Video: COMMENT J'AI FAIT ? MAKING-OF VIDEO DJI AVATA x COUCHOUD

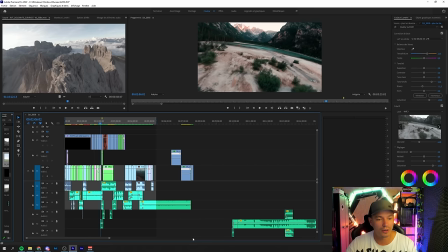[24:52]
Donc là, vous entendez que ça gueule plutôt, plutôt fort, le blaster. Mais voilà, avec la lumière qui bouge en haut. Donc là, pour l'instant, vous voyez, c'est filmant flat. C'est pas très propre. Il va falloir incruster ça, en fait. Et du coup, synchroniser mes mouvements de tous ces plans-là avec, bah, justement, la vidéo finale pour que ça soit réaliste et pour que ça coordonne avec, avec les mouvements du drone.
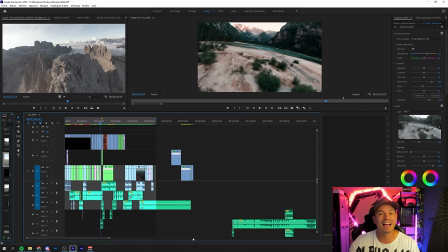[25:10]
Et une fois que j'ai fait ça, et bah, tout simplement, maintenant, je vais pouvoir ensuite incruster sur After Effects les mains du fond vert sur les plans de la vidéo.
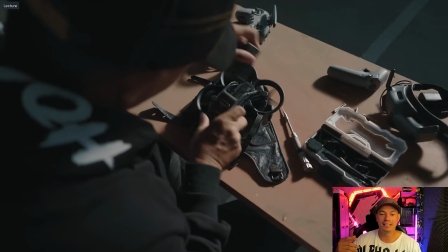[25:18]
OK, donc là, ce que vous voyez, c'est vraiment la vidéo finale. OK, ça veut dire que c'est toute la vidéo qui est montée, qui est synchronisée avec les bonnes musiques, etc.
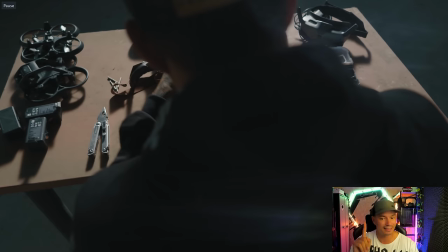[25:25]
Il n'y a pas le sound design. Mettez-vous bien ça dans la tête. Pour l'instant, il n'y a pas le sound design. Vous allez voir après comment j'ai fait. Vous allez rigoler quand j'ai enregistré les trucs. C'est à mourir de rire. Mais là, c'est la base finale. OK, c'est vraiment la base de la vidéo. D'accord. Là, le seul truc qui manque, eh ben, c'est d'incruster mes mains, comme je vous ai dit. Donc ça, je vais l'importer sur After Effects.
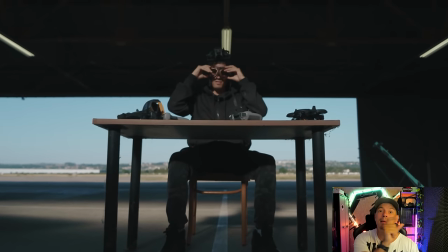[25:41]
Je vais l'importer sur After Effects. Et sur After Effects, après, sur la même composition que je vais dupliquer, eh ben, je vais à chaque fois découper les bouts qui m'intéressent.
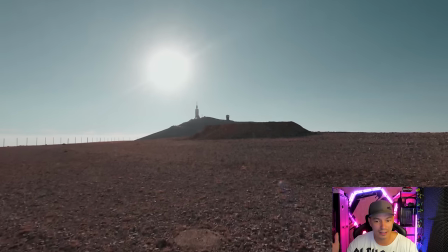[25:48]
OK. Donc là, si on regarde un petit peu au début, vous allez voir. Regardez. Tout de suite derrière là, hop, j'ai les tremblements qui ont déjà été faits, d'accord, j'ai pas besoin d'aller sur After Effects pour faire ça.
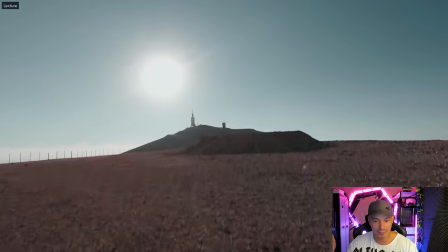[25:56]
Et ensuite, bah regardez, hop, je décolle, boum, voilà.
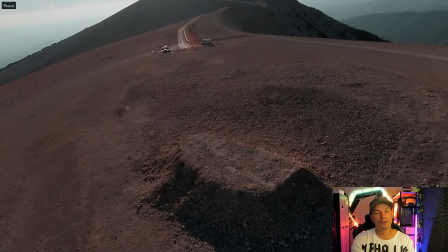[25:59]
Je fais le plan un petit peu, c'est pour ça que mon pilotage avec le avatar, il a dû être très spécifique. Je m'explique, j'ai dû essayer de faire des mouvements physiques humains. Là, quand je vais atterrir, regardez, je remets du tilt et boum.
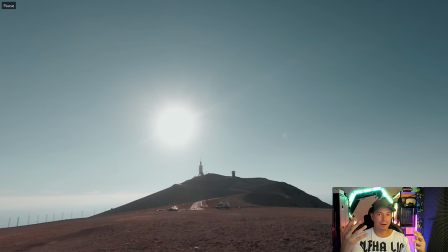[26:11]
D'accord, j'essaye d'être après droit le maximum, d'accord, j'essaye d'être vraiment droit comme si j'avais atterri sur mes pieds le maximum.
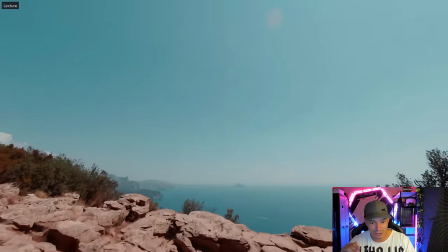[26:17]
Le plan tout de suite derrière, là, j'avance tout doucement et hop, je plonge tout de suite, ok.
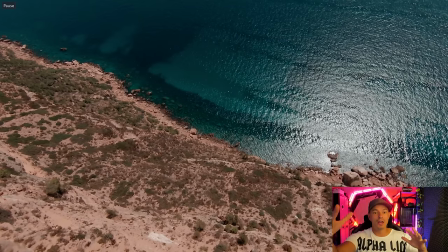[26:21]
Et là, bah, c'est toujours pareil, il faut que j'essaye de faire humainement quelque chose de cohérent avec ce qu'on peut faire dans la réalité, d'accord. Il fallait vraiment que je sorte du contexte du drone. Donc ça, c'est un vrai vrai truc qu'il fallait bien que je fasse sur toute la vidéo pour que ça soit réaliste au maximum. Même que ça soit sur des lignes, il fallait pas que je fasse des mouvements trop brusques, etc. Parce que physiquement, si tu prends trop de G, bah ta tête elle explose, tu vois, dans la vraie vie.
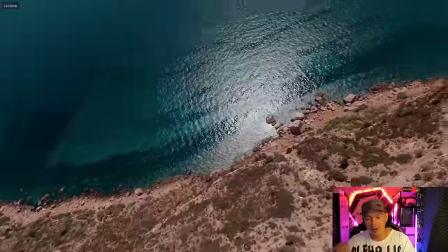[26:41]
Donc voilà, donc ça c'est un truc qu'il fallait bien vous mettre en tête. Mais ça, comme vous pouvez le regarder ici, et bah, toute la vidéo elle est étalonnée, elle est toute finie.
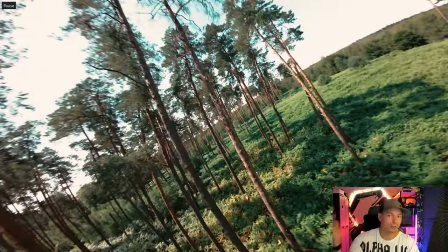[26:48]
Et ça, en fait, je vais juste maintenant la découper sur After Effects pour vraiment incruster les éléments, ok.
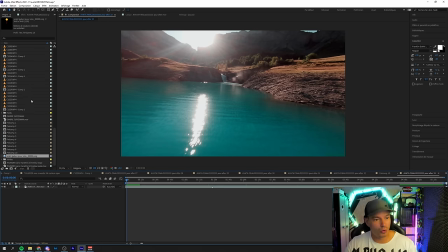[26:55]
Donc là, je suis sur After Effects. J'ai importé ma vidéo, donc occupez-vous pas de ce qui est à gauche là, parce que c'est un bordel monstre, vous allez comprendre après. Donc là, si on regarde ici, j'ai toute ma vidéo, d'accord, sans les mains, d'accord. Donc ce qu'on vient d'exporter d'Adobe Premiere, je l'ai importé directement sur After Effects. Donc là, ce qui va se passer, vu que je suis en 422 HQ, voilà, sans perte de qualité, etc.
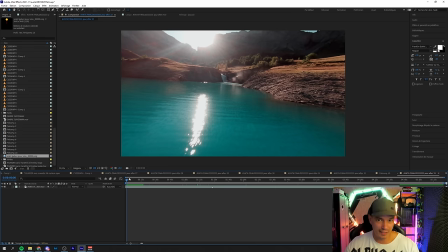[27:13]
Là, ce qui va se passer, c'est que je vais découper toute ma vidéo et je vais faire en fait un sun plate, ok.
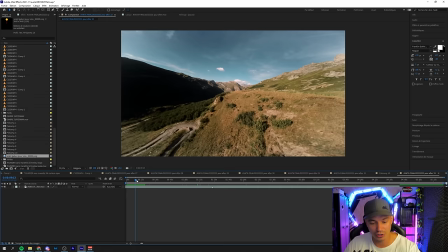[27:18]
Donc je vais vous expliquer, par exemple, je vais avancer jusqu'à là. Donc j'avance ici sur quelques frames, tac, tac, tac, tac, tac, on avance ici.
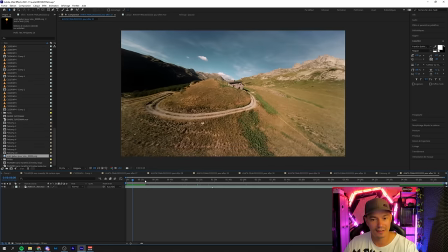[27:24]
J'avance à la main, tac, tac, tac, tac, tac, voilà. J'arrive ici, je fais CTRL-ALT-D, ok.
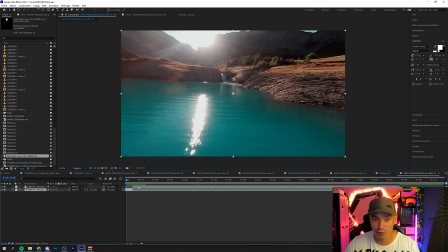[27:30]
Je récupère que cette première partie, donc ça, c'est un petit bout que je vais exporter. Et là, en fait, je vais faire une orientation de soleil, d'accord. Je vais faire mon sunplate, ok. Donc mon sunplate, il est juste ici, c'est moi qui l'ai fait sur After Effects, en carré. J'appuie sur S, je descends un petit peu, hop, son échelle. Je vais peut-être même la gonfler un petit peu si vous voulez, je veux la mettre ici.
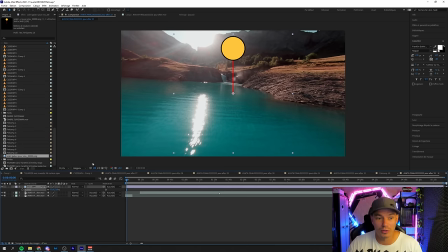[27:48]
Et là, en fait, tout simplement, bah, je vais l'orienter en fonction de l'orientation du soleil. Ok, j'appuie sur R, je clique sur rotation. Alors, on va avancer un petit peu, voir un petit peu comment ça se passe. Ok, donc là, je sais qu'il est un peu plus par ici, le soleil. Avec ma tourelle, mon collègue, il aura un visuel là-dessus. J'appuie sur rotation, je clique sur mon image clé.
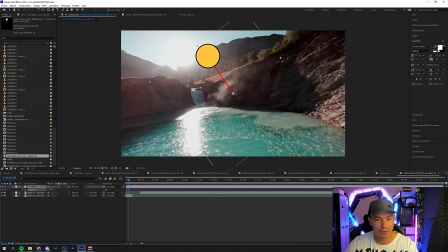[28:04]
J'avance un petit peu, très grossièrement, jusqu'à là à peu près. Donc, je le fais tourner un peu plus ici, il n'y a pas de problème. J'avance un petit peu par là, je le refais revenir ici.
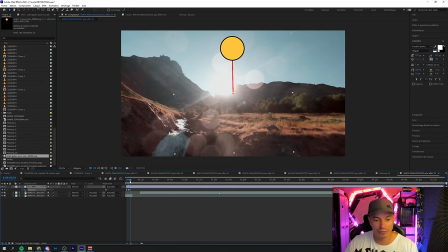[28:12]
C'est de l'approximatif, là, on s'en fout, hein. Donc là, il est face à moi, voilà, vous avez compris un petit peu le délire, ok. J'emmène ici un peu sur la droite, ici.
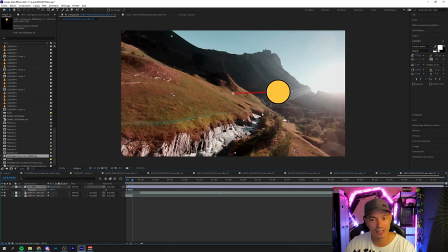[28:18]
Je le redresse si vous voulez un petit peu, même si ça sert pas à grand-chose, là, à ce stade-là. Je sélectionne toutes mes images clés, j'appuie sur F9 pour smoother tout ça.
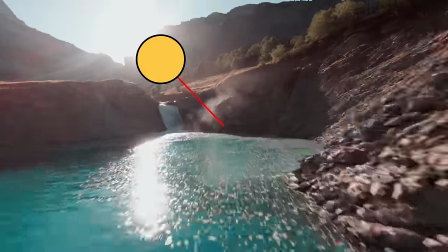[28:25]
Et bah là, normalement, regardez, mon soleil va vraiment tourner en fonction d'où il est là-haut, ok.
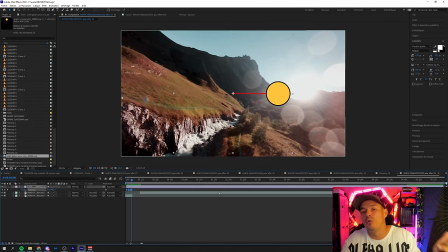[28:30]
Tac, tac, tac, voilà, et tac, tac, tac, ok. Grosso modo, d'accord, je l'ai beaucoup mieux fait. Si vous regardez un petit peu après, on va aller voir les templates, comment ils sont. Mais ça, c'est vraiment pour donner une indication à mon collègue de lui dire, bah, tu vois, le soleil, quand tu vas commencer ton plan, je vais lui mettre un décompte, donc il va commencer de 5 jusqu'à 0.
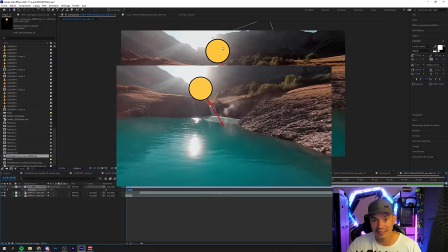[28:44]
Le soleil, il commence ici, donc oriente ta lumière pile poil ici.
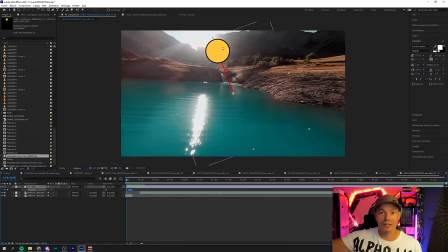[28:47]
Et une fois qu'on va attaquer après, bah, dès que le soleil il bouge, vu que tu vas avoir l'ordinateur et moi la retransmission en direct, et bah, tu vas pouvoir bouger le soleil en fonction de moi, les orientations que je t'ai mis ici direct. Exactement, ok. Et ça, c'est malin.